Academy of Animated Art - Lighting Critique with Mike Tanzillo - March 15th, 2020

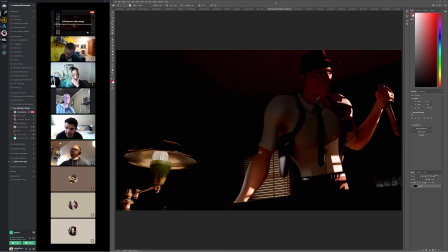But it's brighter brights, darker darks kind of thing, and less in the midtones.
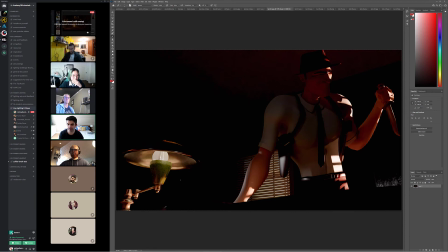But you definitely have two distinct lighting areas in this. Like when he's standing up here, and then as he steps down closer with this lamp right here, clearly that's going to influence him. This just needs to be brighter. Again, it's on his screen right side, so it'll hit some of him directly, but a lot of it will be bouncing up onto this side of his face.
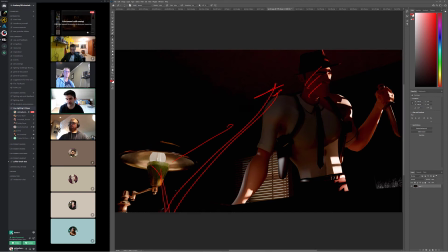And whether or not you want this light to affect him when he comes down here, it's up to you guys.
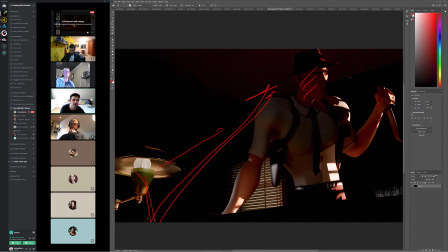But I do, for me, it's about like window light affecting him up here, mm-hmm. and then he steps out of that and into this light in the foreground.
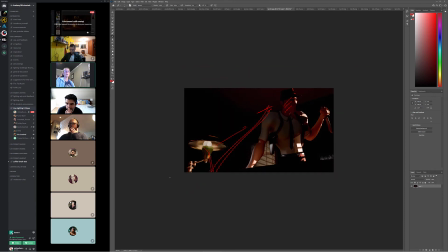Okay. Should I add a little extra fill on the chest because when I make it more contrasty, the gun and his arm is blocking out a bunch of that chest, so it gets oddly shadowed. So should I put a bit more fill on that just so it doesn't look so wonky? Like if you look at the black and white version of that, it's super weird.
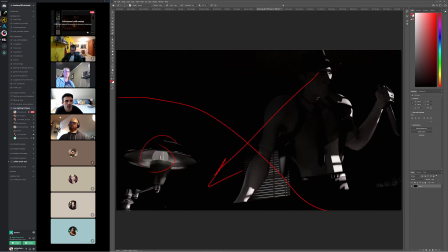It just kind of looks wonky, I think. You know, it could be like a thing of as this light gets brighter, there could be just some like indications of stuff in there. It's more shaping, so maybe you see that it's a gun holster.
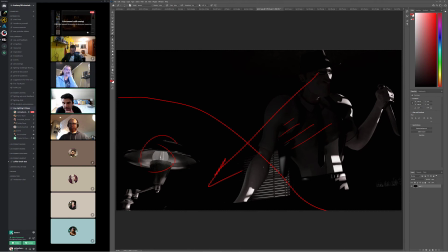I think that would probably be the way I would do that, because like as this light gets a lot brighter, it'll create more light, which will create like I think that light will start to penetrate into his stance out there a little bit.
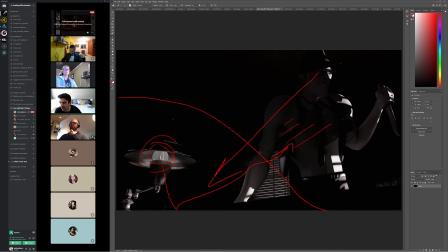Okay, so maybe do a little bit more. Yeah, but get the desk light looking right first, and then evaluate how much fill there is. Okay. Yeah. All right, let's hop over to Tristan. Tristan, I see you had another one up too.
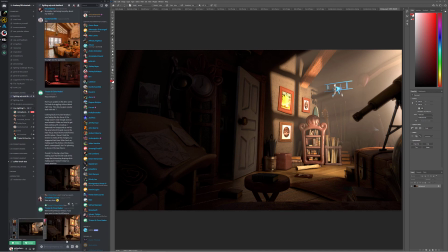Actually, it's the older version. Okay. Just got it. Grab it real quick. Okay.
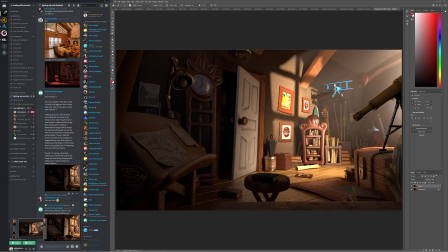All right. So.
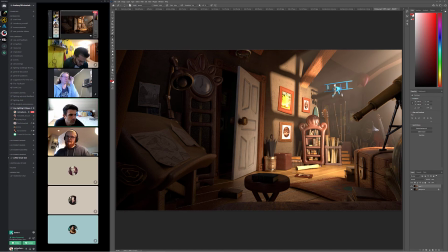Okay, cool. This is the older version and newer?
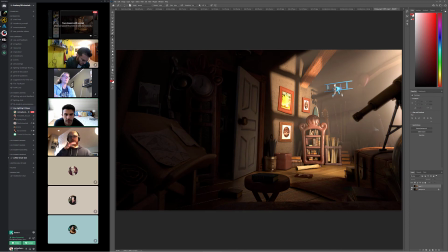This is the newer one. The darker one is the newer one. Got it. The newer. Newer, older, newer, older, newer.
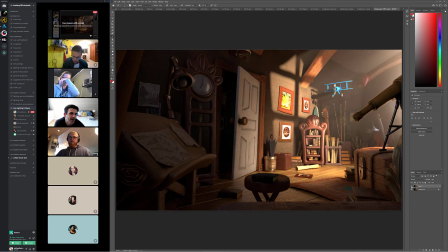Got it. Yeah. So actually, the darker one is a mocap. I'm really having a hard time.
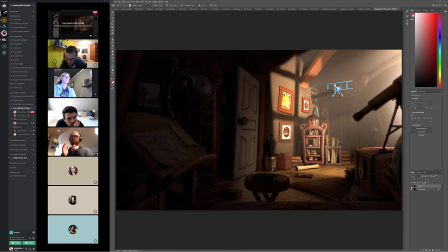I thought the plane and the frames were the focus enough in the image. Mm-hmm. So I really tried to darken the foreground. So that these elements pop off.
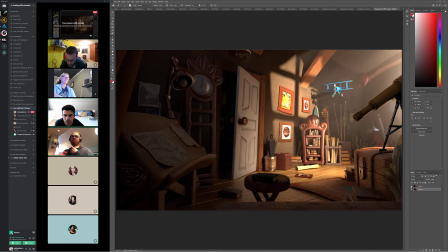But the thing is, I'm really struggling with having good shaping on the object in the foreground while making sure they don't distract the viewer. Yeah, I actually think that,
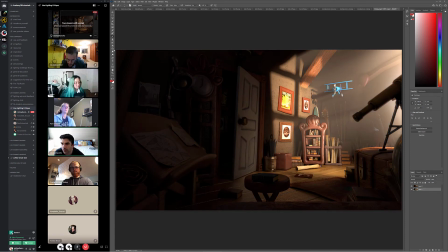like if you want to go with this, like I think having a little bit of this in here is really all you need. With like the darkness back in there, mm-hmm.
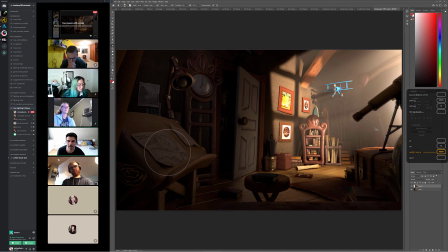You know what I mean? Like, because it's just a matter of getting a little bit of, like, a kiss of that specularity, a touch of just like the diffuse in there. It's just enough so nothing gets like too dark and blown.
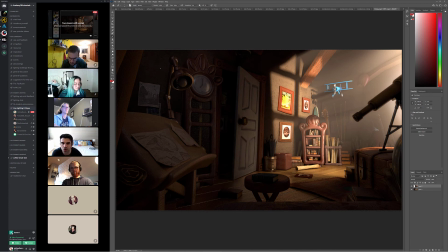I think this looks pretty good like that. My only concern was how much specularity was hitting this lamp before. I would just like rough that up a little bit just because it feels like super metallic. And then same thing with the front of this glass.
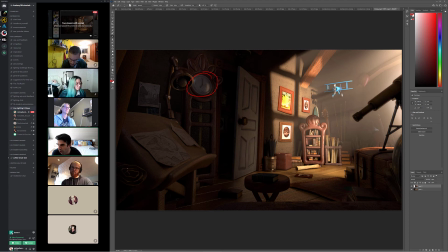So it was more just about like getting some general kind of like broad fill type variation in there. Okay. In terms of the background,
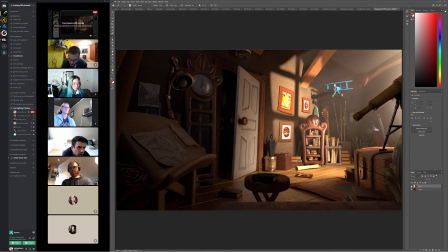I think you're right. I think kind of combining what we had before with what we have now. I'm just looking at the read of the plane. Mm-hmm. I think that works. So this yeah, darker.
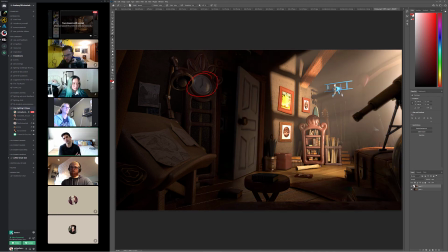Yeah. I think that works. I think we can make that okay. work. Okay. So it could be a combination of both. Yeah. That ends up what ends up being is just a combination of both. What do you guys think? Yeah, I agree.
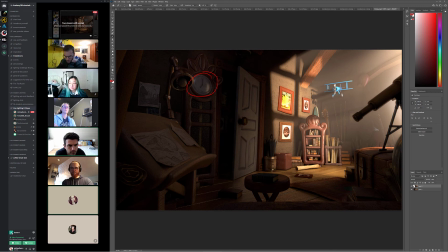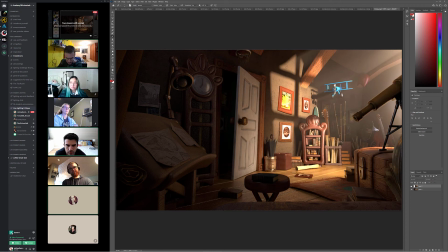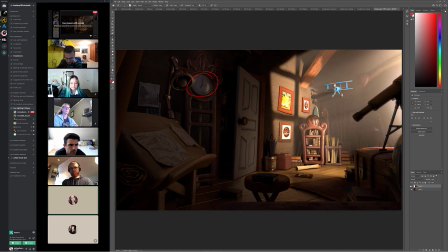Definitely combining both would be really good because with the dark one, we lose a lot of the objects that are in the darker area of the photo. So I feel like a mix of both would be good. I do. I also like the value on like something. This is little, but I like the balloon in the other one too.
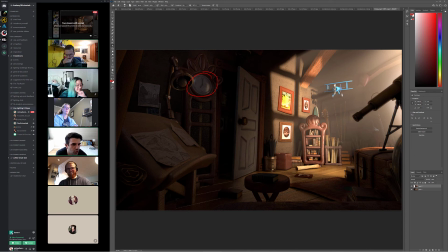It's just like it starts to get too. We just kind of lose that a little bit.
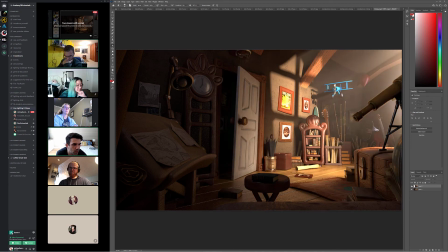Like it's a subtle color tweak, but just like a little bit more of that red in there. Sure.
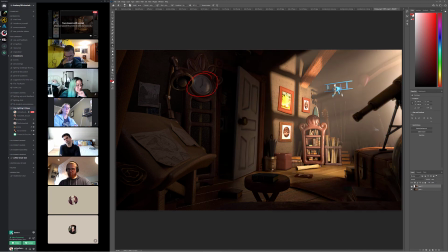Yeah. No, but I agree. I think you're on the right path. I think that was a good call. Okay. That's why it is important to save iterations sometimes, is to go back and make sure that you're not straying too far away from your original intent.
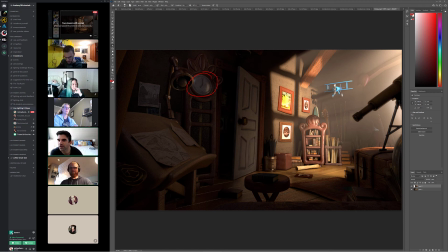It's good. Yeah. All right, so let's finish up with, we've got a couple more.
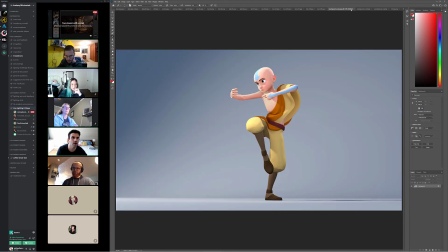Let me go backwards here. So I'll start with Montgomery. This is the previous version.
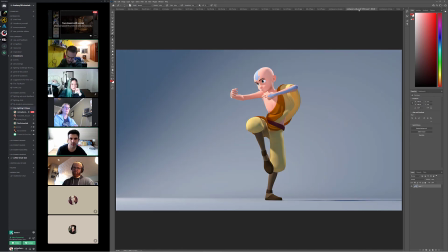This is the update. I think you're definitely hitting the notes. Like you can see it probably is the subsurface going down a little bit because you like just looking at the nose, like you can really see how much more shadow and shaping is in there. And again, this is the reference from that.
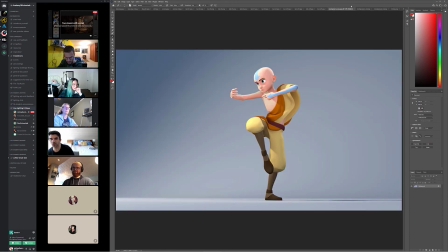So I would encourage you with the next iteration is to try and work some more of the, depending on how you want to do this, I would work more of the blue color in a little bit more strongly into the scene if you can.
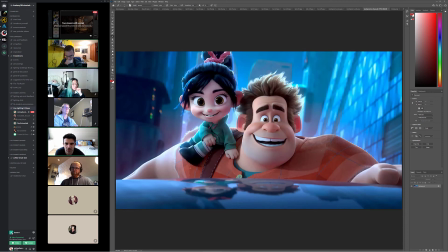Now it's tricky because like if you look at these characters, they're still warmth in their skin tones,
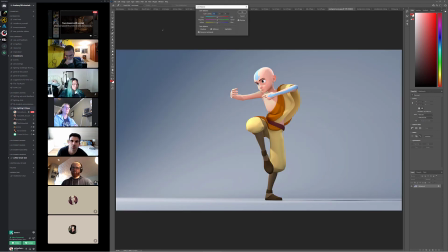but I would perhaps try and work a little bit more of that coolness into the scene, kind of overall. I think like similar to what we were seeing
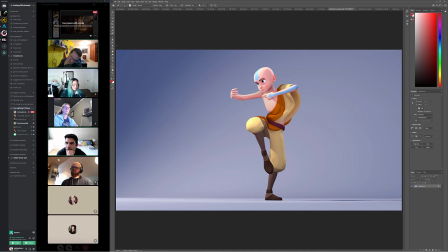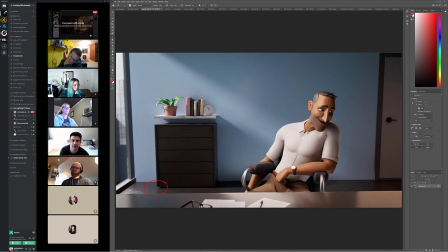in Diana's like this kind of like warm over the cooler background kind of thing.
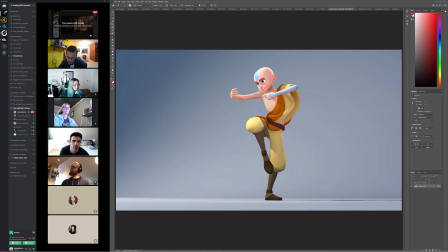I think by adding more saturation to it and just kind of boosting that up a little bit, we can really kind of get those to play off of each other a little bit. and this is a weird thing with this character's rig, is sometimes like I want this line down his arm to be straight.
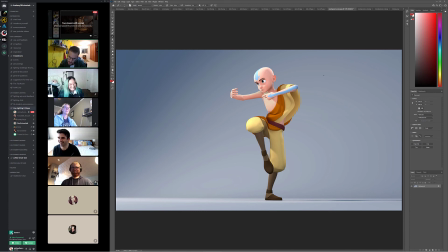Like it's like just like a little wobbly. It does it all the time, and I don't know what it is about him. Aang, I think his name is, but Aang's arm, like it just like it's a. So I don't know if you can nudge that or just squeeze it into place.
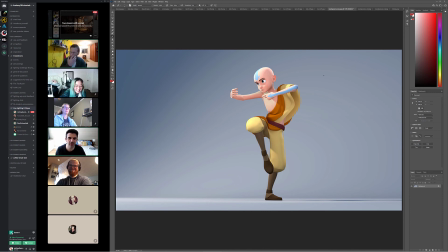I think that would be good. Do you guys have any other notes for him? Anything you're seeing? And then try and squeeze some I-dings in there too. Oh, that's too big.
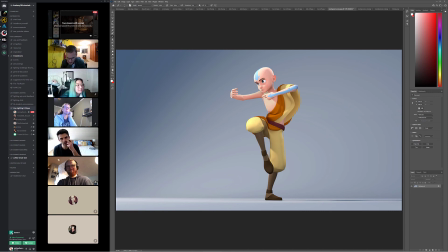Something like that. Like those little bits can go a long way. That's great. All right, really good job. Really strong work, man. Right.
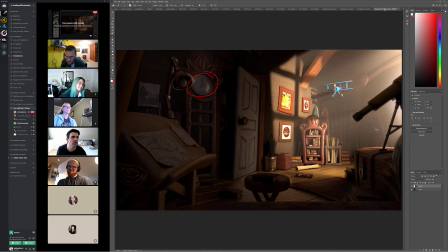So, Tristan, I'm gonna go through each one of these just to make sure we don't miss anybody.
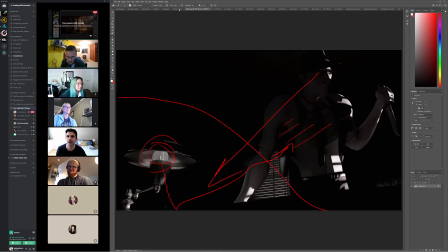Cool. We get it all. Cats. And then we've got Jeremy. Okay, Jeremy.
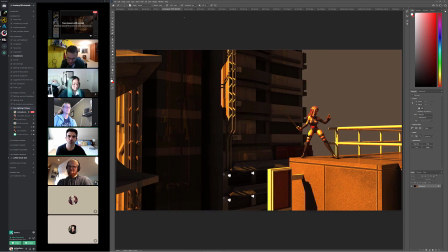So biggest thing for me. With your environment versus the reference is the sky is number one.